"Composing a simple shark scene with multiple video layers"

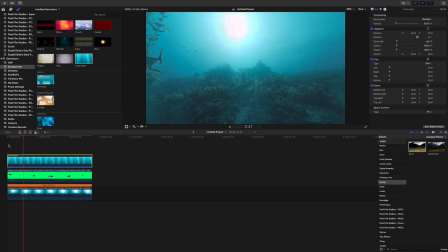(4:07)
So if you have the appropriate music layered on top, you can really distract people from seeing what might not be the best effect. So great music, good timing, and making things dark is generally a good idea,
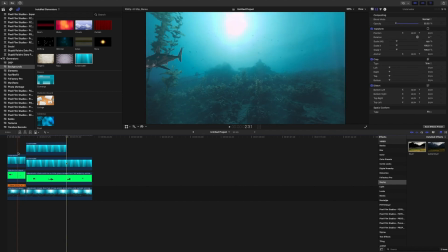(4:25)
but here for this example, I've basically just left it light so that you can see what's going on. But if you watch this in a movie, you'd obviously say this is terrible special effects. But you can really tweak this a lot. And in future videos, I'm going to show you how to improve this further.
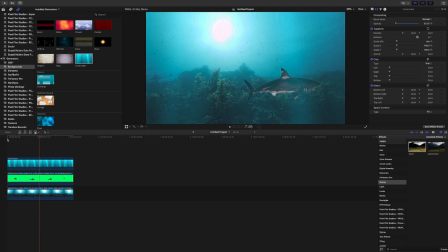(4:44)
But for now, I'm going to find my audio.
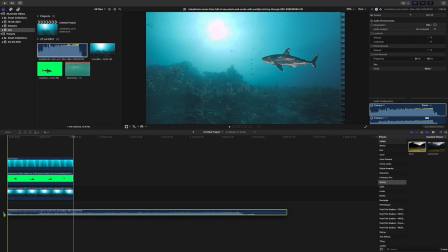(4:49)
I'm just checking to see if the audio's sounding okay, if it's reasonably well placed.
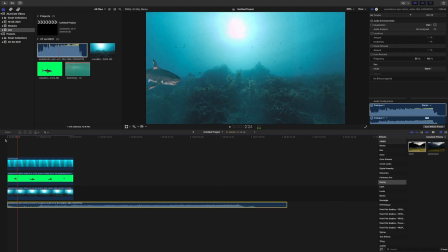(4:54)
And luckily here, it's not a lot of work. So Now it's just a matter of trimming this down.
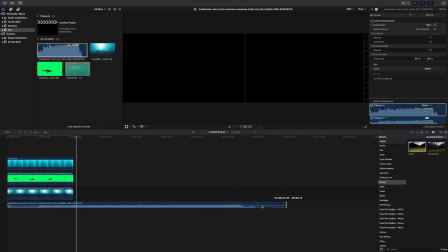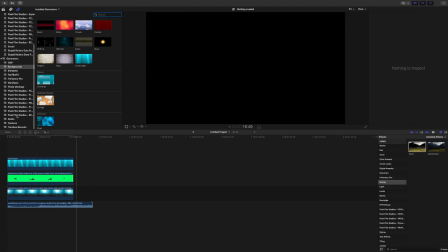(5:10)
Okay, now I just want to put a very basic title on the end, just to end it somewhere. So here are a few 3D titles from Final Cut Pro. This rotate, not sure about this one.
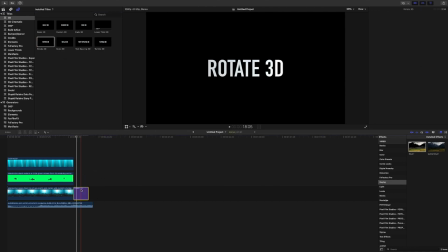(5:29)
I don't think this will work very well. No. Let's do something zoomy. I think something zoomy would work better. So yeah, scale 3D, that sounds pretty good. Let's try that out. Okay, now that the music, as I said,
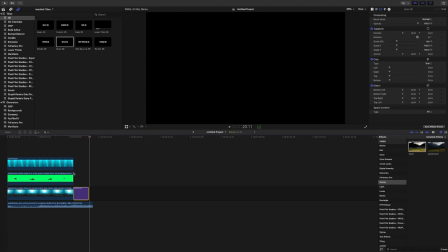(5:49)
often it is a case of timing, and the music coincides with the cut there, so you don't need to use a transition because the audio is acting as your cut point or transitional point. So it distracts the viewer, and that kind of boom is the transition.
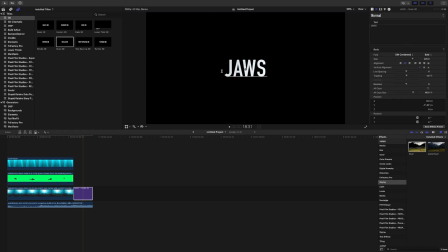(6:09)
So what shall I call it? Jaws X? Yeah, why not? Anyway, that is my very rough and ready little clip, just to show you how to layer things together.
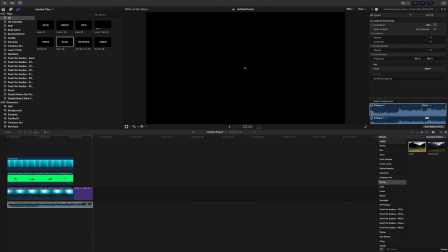(6:24)
Now I'm going to export it and show it to you in its full glory. Just a bit of tidying up there on the edges, and there we go.
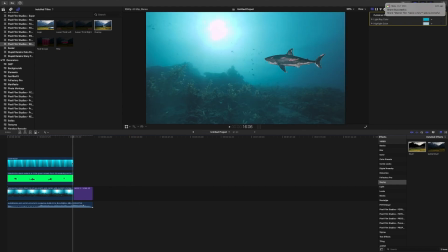(6:37)
Okay, now I'm going to do one more thing. I'm going to put an overlay onto the video clip in order to have a particle effect over everything else and give it a bit of a
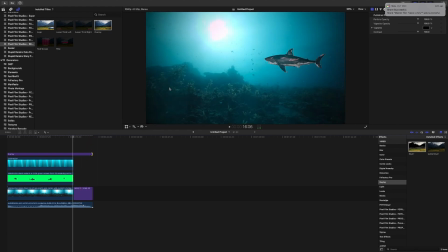(6:52)
vignette over, and you'll see the particles sort of floating over in the background of that title. They're most obvious, and that gives it, again, a bit more of a cinematic effect. And I'm going to export it now.
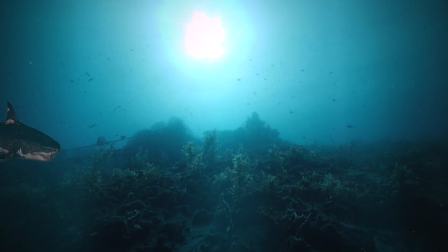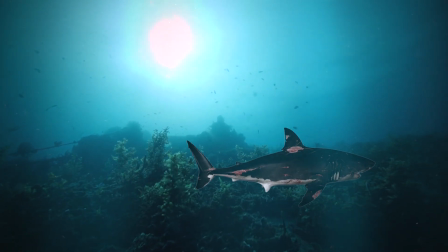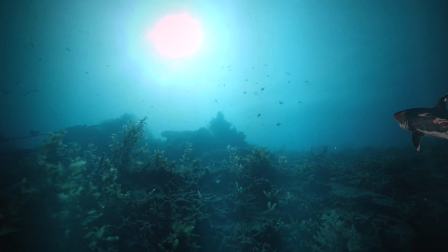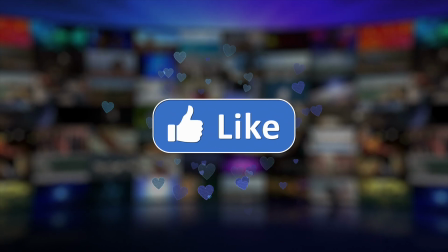(7:33)
Anyway, I hope you enjoyed this video, and if you did, please like and subscribe.
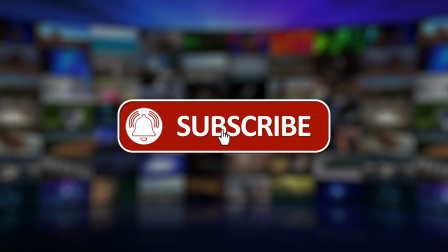(7:38)
Next time I'll show how to tweak a video like this and make it look more cinematic.